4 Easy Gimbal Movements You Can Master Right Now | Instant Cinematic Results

If there's only one filmmaking tool you absolutely need to invest in, aside from a camera, a lens, a mic, and a tripod,
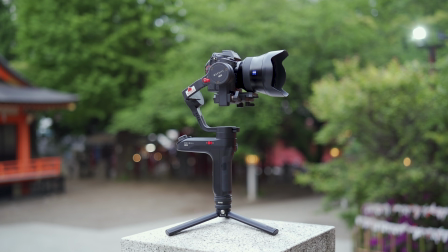wow, this list is getting long, is a one-handed 3-axis stabilizer, commonly known as a gimbal on the internet.
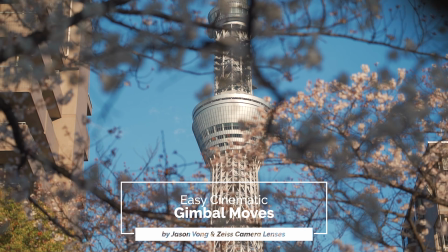In this 4th episode out of my 5-part series to modern-day travel filmmaking, I'm going to show you very basic gimbal techniques that can create powerful cinematic results. What I love most about using a gimbal is that they're extremely easy to use and they're light and compact. I know, sort of a trend here on this series.
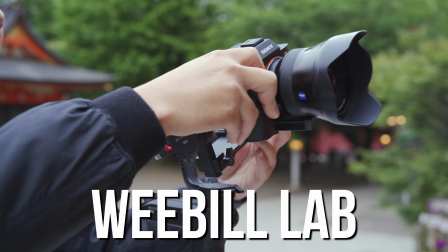The gimbal that we're using for this trip is the Zhiyun Weeble Lab, which fits into my backpack easily and only takes 30 to 60 seconds to set up. Because of that, the gimbal eliminates the other filmmaking tools that we would have to bring that we would otherwise have no space for, like a tripod, slider, and an actual jib. Can you imagine checking in a jib on an airplane?
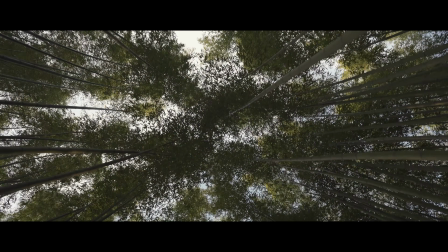Now, a gimbal doesn't completely replace those other tools, but it does get the job done by giving us very similar results. So let's start off with 2 easy techniques first, tracking forward and tracking backwards. Simply by pushing in or pulling out, we can add a bit of subtle motion when filming inanimate objects. Or walking forward and walking backwards, we can follow a moving subject going through their surroundings.
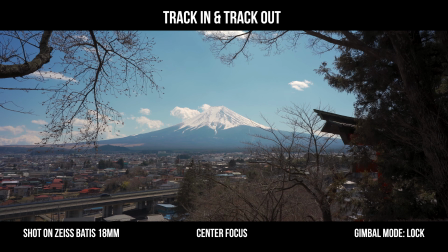For establishing shots, I love pushing into a landscape with an ultra wide angle lens like the
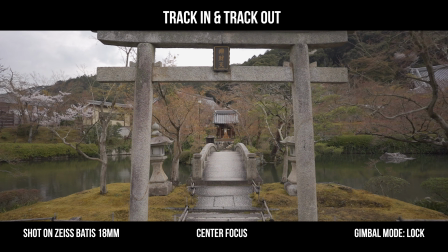18mm to show off more of the surroundings or to emphasize the scale of a building.
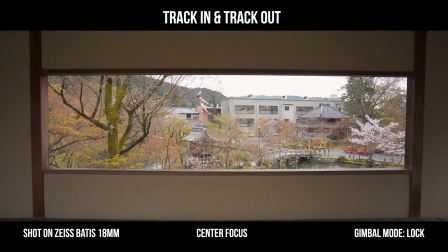We're not limited to just using buildings to establish a scene.
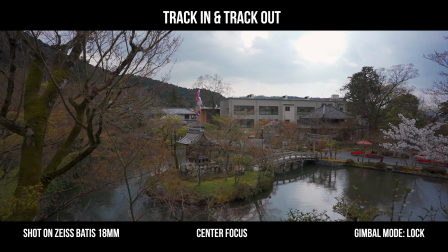Oftentimes in travel, there are certain iconic structures that paint a better picture of the country you're in.
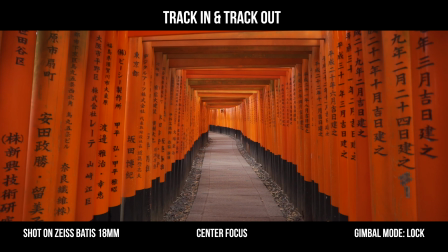Like these orange gates, for example. These are known as torii, which are commonly found all over Japan.
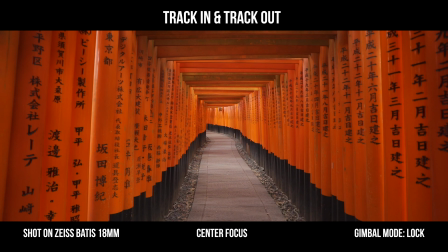An easy tip for making a great shot with this technique is to look out for symmetry and leading lines.
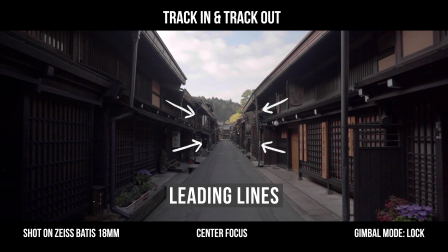These help create this point of view look that invites your audience into the world that you're trying to show them.
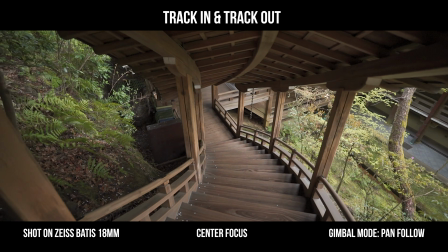As far as which gimbal mode to be in, if you have to make any twists and turns, you would want to be in pan follow mode.
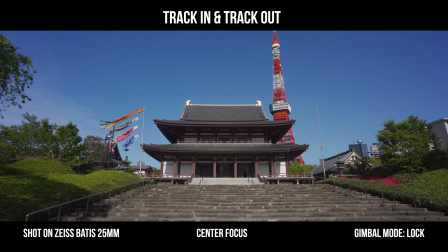But if you know you're just going down a straight path, it's best to have your gimbal on lock mode to prevent unwanted drifting.
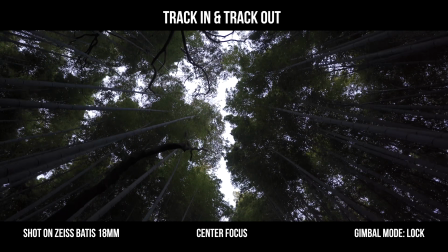And you're not limited to shooting what's in front of you. Try pointing your camera up or down from time to time to see what other interesting shots you can get.
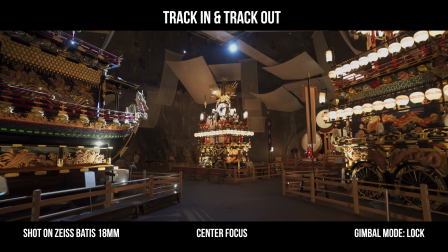For inanimate objects, try to incorporate some foreground elements into the shot.
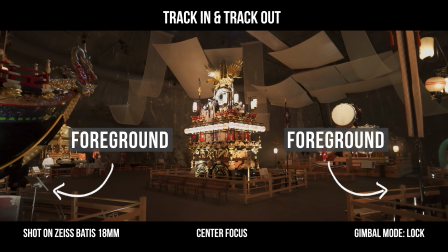That way, when you push in or out, these can really help emphasize the movement.
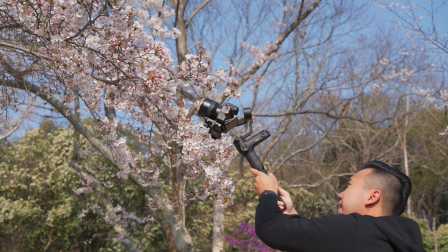For example, this shot right here, I used a 25mm and got really close to the cherry blossom.
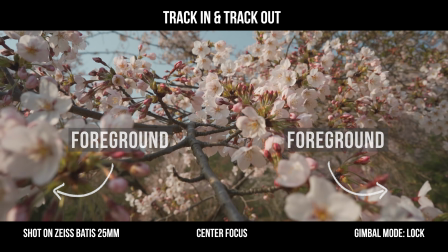As I'm pulling the camera out, it revealed more of the surrounding cherry blossoms, thus creating a more interesting shot.
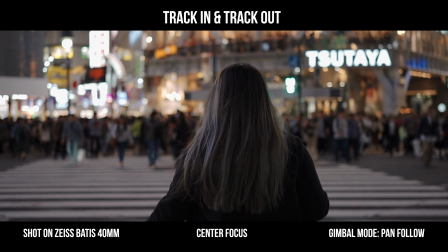If you have a character in your film, you can follow them from behind as they explore the surroundings with a 25 or a 40mm lens.
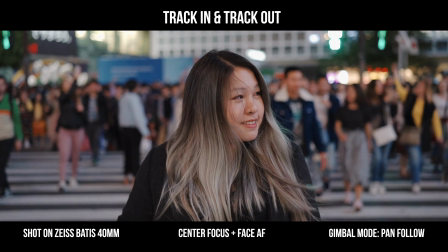Incorporate their reaction as they're seeing the surrounding as well by filming from the front and tracking backwards.
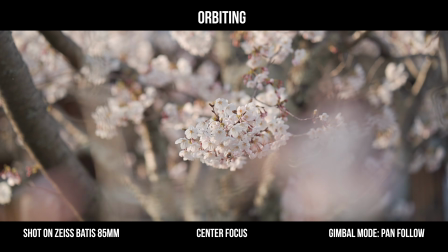The next technique is orbiting, and this is another great way to add a bit of motion when filming inanimate objects, and it's a great way to show them in 3 dimensions as well. You can do a quarter orbit, a half orbit, or a full 360 orbit. Whoa, getting a little dizzy here. The gimbal mode you want to be in is pan follow.
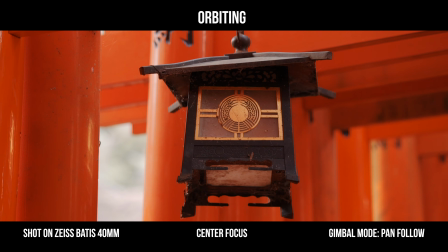To make the shot look a lot more interesting, you can move the gimbal up and down as you orbit around the object, like shown here in the example.
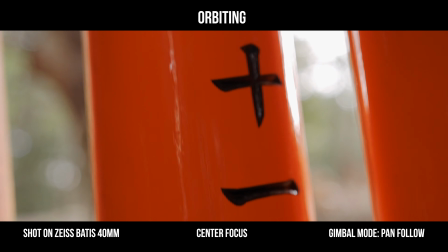I used a 40mm and got tighter to one of these gates to show the Japanese engravings.
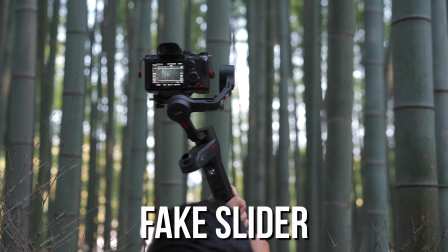Moving on, I coined this my fake slider technique, in which I just do a parallel tracking similar to that of a slider. Can you see me now? Ooh. The sliding shot is a great way to review a scene.
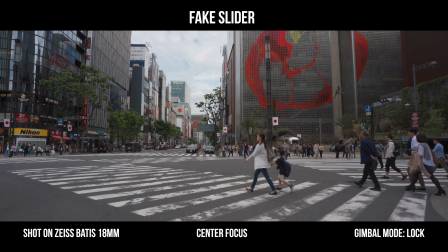Again, by incorporating a foreground element, we can emphasize our movements greatly even if we're just shifting between left and right.
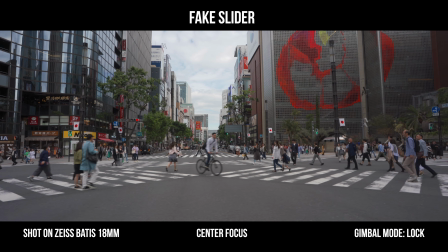The best gimbal mode to be in is in lock mode. Let's take a look at this shot here of Mount Fuji.
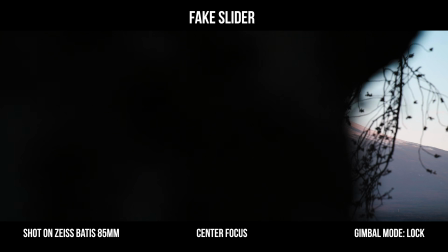I wanted the mountain to be the main point of interest, so I used an 85mm to get a nice clear shot of it and filled the frame.
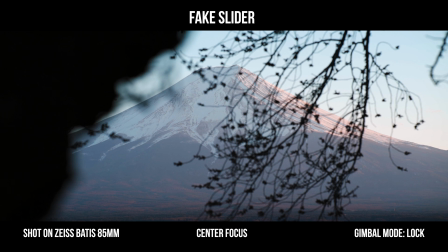I used 2 foreground elements in the scene.